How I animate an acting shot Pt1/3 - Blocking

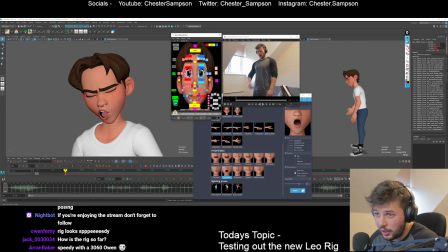(25:05)
So if what I just had was a bit of a break in here, and that looks a bit broken. So if I make a line that flows between the two eyebrows, that's going to look a lot better.
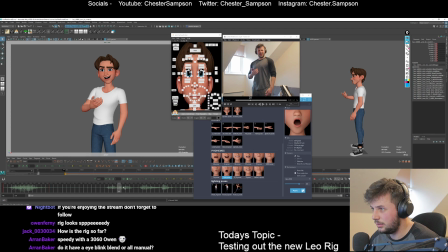So yeah, he's going to come up for this. Wow. Cool. What are the hips doing? So yeah, I want to reverse the hips in here to help with that C shape.
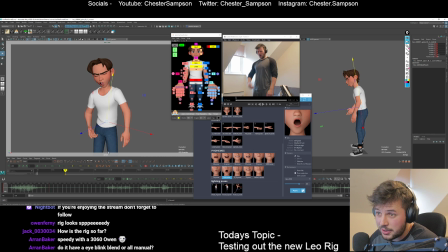(25:32)
So we get this C shape going into this reverse C shape. There you go. Animation. Maybe I can even translate this over a little bit just for a little bit of something, something. And keep his head space, not too much. Maybe I can make his head translate a tiny bit just because I think the neck looks a bit strange in there.
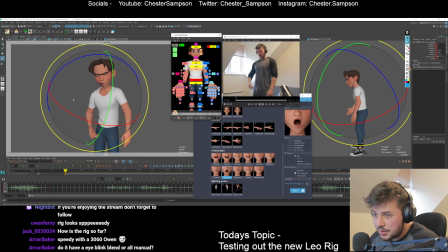(25:54)
Cool. Anything else that might help with this pose? We're going to be coming out of it pretty quick. It's all about the next pose, really.
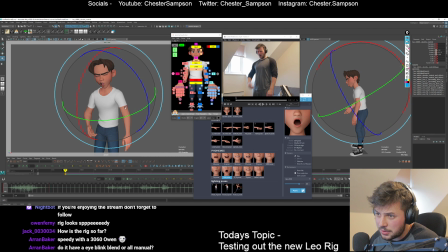(26:11)
So yeah, so the shoulders are going to come up with him.
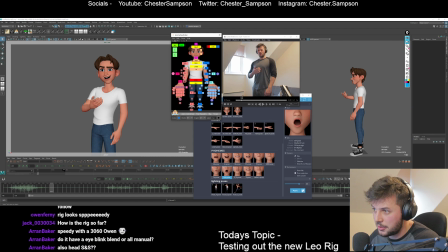(26:17)
Wow. I think that arm's doing too much, really. I'm going to tone it down. So I'm going to blend it towards the next pose. Bunch with Animate, and then it's got less of a distance to travel.
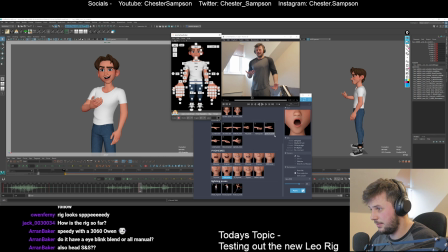(26:33)
So let's find the next pose. My screen's a bit of a mess with everything on here, so let's hide this.
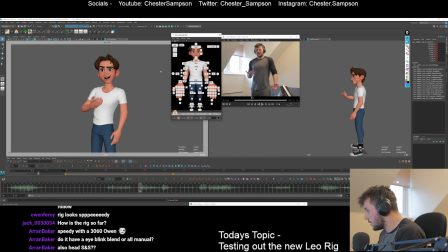(26:41)
Head squash and stretch, yeah. Do you have an eye blink blend? I think it does have an eye blink blend. I think it might be in some of the controls.
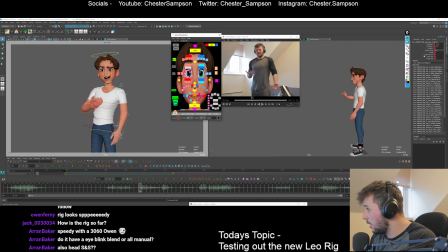(26:58)
What does it have? Yeah, there was something, I swear. I did see something. It was lash size. Ooh, hello. Nice. Okay, that's cool. Yeah, sorry, I'm confusing myself. There is blink.
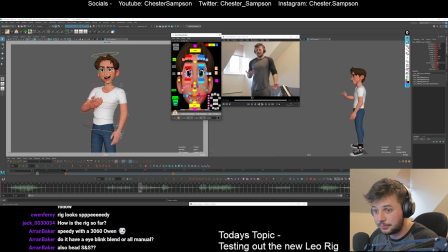(27:17)
They're in the eye scales. Whoops. I should lock the camera before I kill myself. Right, yeah, so there are blinks in here. There you go. Oh, cool. All right, that might have made things a bit simpler, but oh well.
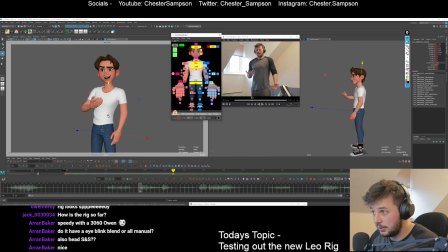(27:31)
Right, so let's figure out this pose here. It's kind of coming around a bit. Onto this leg a bit. I imagine forward, he's leaning forward a bit, so I'm going to push him back to get that.
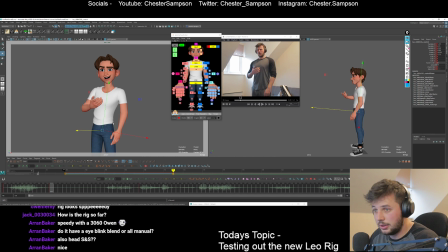(27:49)
Might be a bit much, so I'm just going to scale that back. I have a hotkey for blending back to the previous, which is pretty good. So yeah, when I'm kind of going from my reference as a first pass, this is kind of what I do.
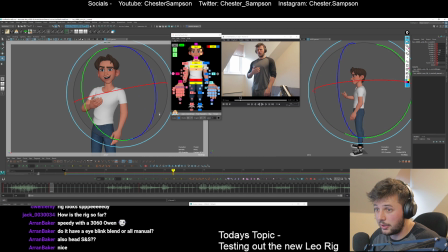(28:05)
I just go through the poses and figure it out and work on kind of the extremes.
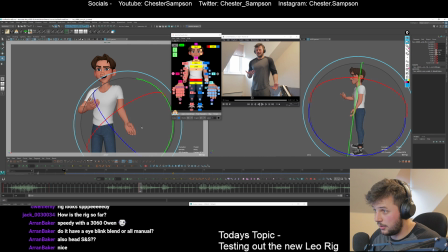(28:22)
So let's figure this arm out. I'll have to get a much nicer hand pose. I think it needs to come forward more. And maybe it needs to keep some of its bend, but I'm breaking the elbow.
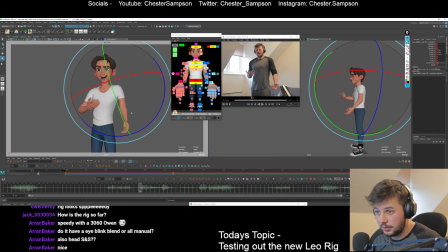(28:38)
It needs to be that way. And then I need to do more of the turn in the wrist. See, this is what I mean. I'm not used to FK. Right. This guy is coming back on himself and the shoulder's going up as well.
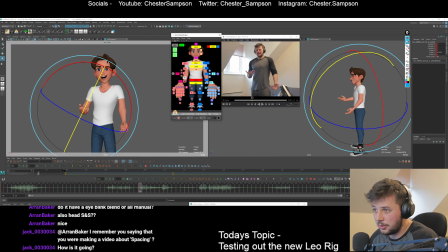(28:57)
And maybe we can loosen up the forearm a little bit and open up the hand. So I'm not going exactly what my reference is. I'm also trying to think about what's appealing because reference isn't always appealing.